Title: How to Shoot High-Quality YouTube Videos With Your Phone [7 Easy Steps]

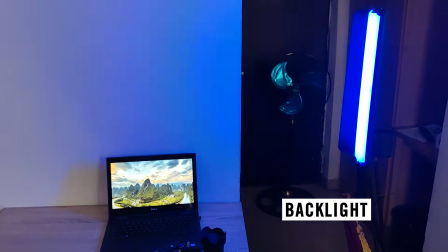And for real, this is the backlight. You can see this one serves as the backlight.
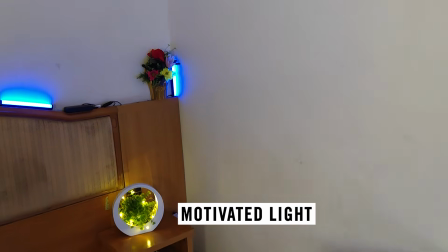And there's something we call motivated light. All these ones here serve as motivated light, kind of.
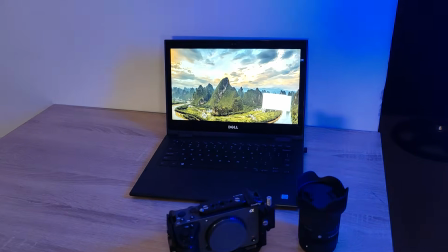Then these ones are just to entice the scene.
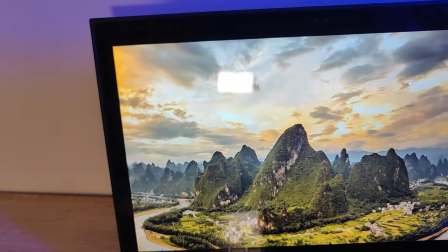You can see that this laptop is also serving as a form of light because of the screen is lit.
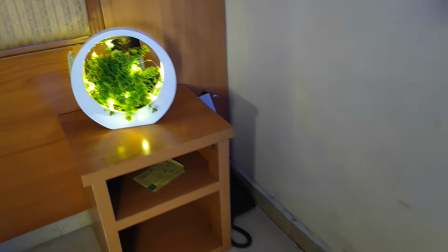And then this one is also a form of light as well.
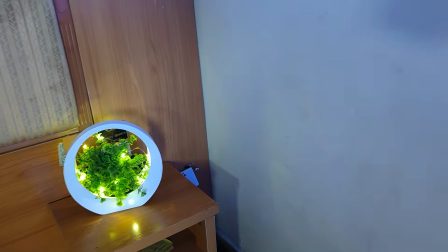So all these combine together to give you a super professional dope background. Now, speaking about the key light is your main source of light, and that is that light you are seeing here.
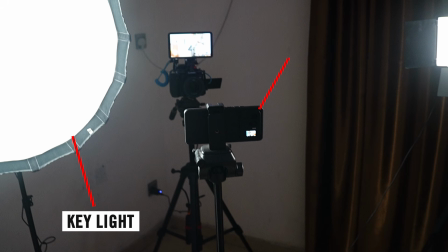It is usually positioned 45 degrees from where you are facing. So if this is me facing here. 45 degrees will be towards this angle. Then your fill light is also another important light.
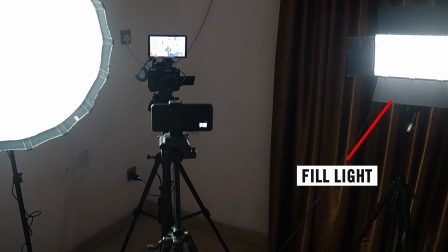It's kind of dimmer than the key light. That one tends to, balance out the shadow created by the key light. Okay, so for context, if I off the fill light now, this is what you have.
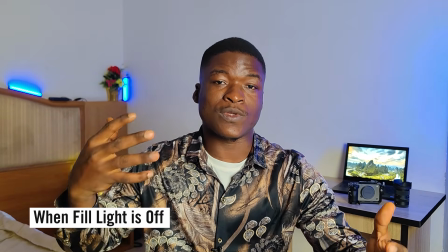Switching off the fill light tends to, increase the shadow on my right hand side here,
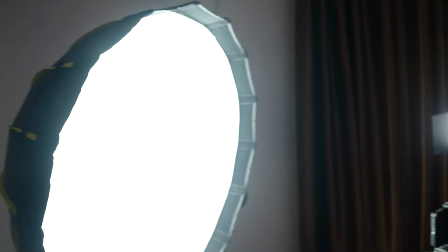which is probably your left, because the key light is my main source of light, but I still need another light to balance out the shadow. Now let me off the key light and leave the fill light on so that you see the difference.
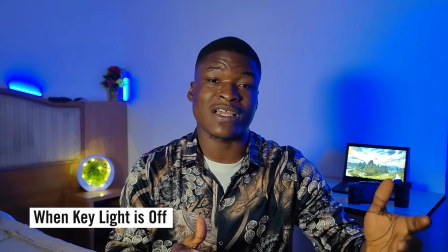Now you can see that the key light, which is my main source of light, is no longer on, and most of my face is now dark.
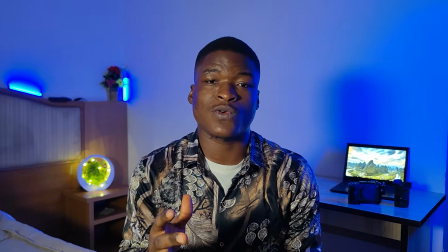It's no longer as good as before. So lightning is very, very important.
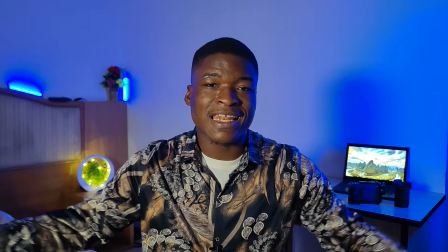On that same hand, let me now switch off the fill light and leave the backlight and some of these motivated lights on,
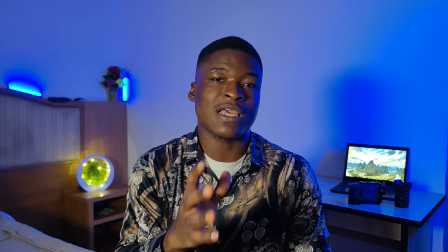and so that you see how it looks like as well.
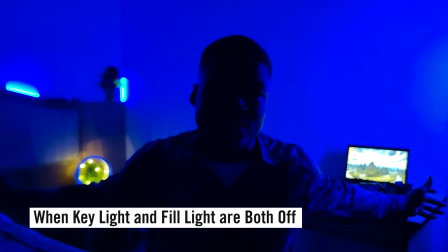Now you can see that with the backlights and everything on, you can't even see my face without the key light and the fill light. Now what does the backlight and all the motivated lights do? It separates me from the background. If I switch off all these lights now, you'll find out that the video kind of looks flat.
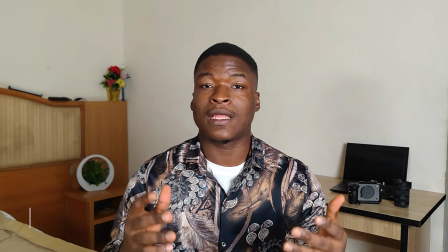I will no longer be separated from the background. What do I mean? Now can you see this? It's looking very flat.
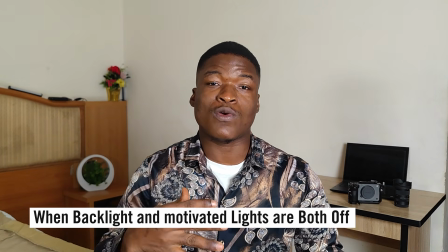We'll call this being flat. Just like as though I was photoshopped into the background. It doesn't make sense.
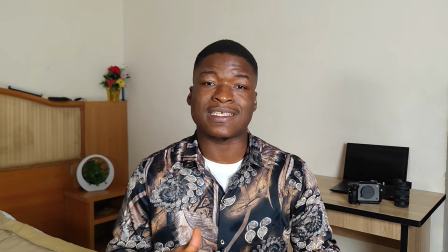So the backlight is also very important. It kind of separates you from the background. And don't forget, like I mentioned earlier, you need to have some space between you and the background. So let's put our fill light back on. So you see, light is very, very important. You just need to master the art of lightening your scene before shooting. Step 5 is very, very important because it is all about clean audio. Your audio is as important as your video. Now, most people tend to use the mic on their phone. I'm not saying it's so bad, but most of the time you find out that the quality is not as good as you want, especially when you are far away from your phone.
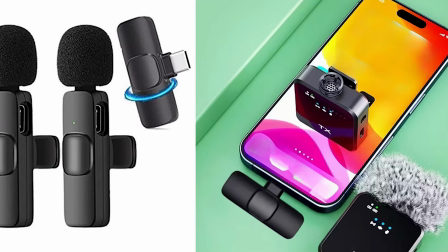Most times, a simple Bluetooth mic or lavalier mic can save you a lot of headache and improve your audio quality. Now, the 6th step I have for you is try and always be smart with your shooting method. Use your phone the smart way. When you want to shoot YouTube videos, it's preferable to use the back camera instead of the front camera, because there are chances that the back camera has, more quality than the front camera. And then try and record, do what we call dry run once or twice before shooting the main video, so that you can, get your framing properly, and even if you make mistakes, you learn from them immediately before shooting. Don't just flip out your camera and then start recording. Make sure you do certain settings, resolutions, frame rates per second, set your camera properly. Even if you want to shoot with automatic mode, no problem. With good lighting, you are good to go. The 7th and final step is efficiency. Some people can sit in front of camera and talk naturally and flow freely without, jittering or making a lot of mistakes. While some people use teleprompter. In fact, a lot of YouTubers, use what we call teleprompter. This is a teleprompter. If you've not heard of this, it can make your, recording fast, easier, and efficient. There are some teleprompter that you can also use with your phone.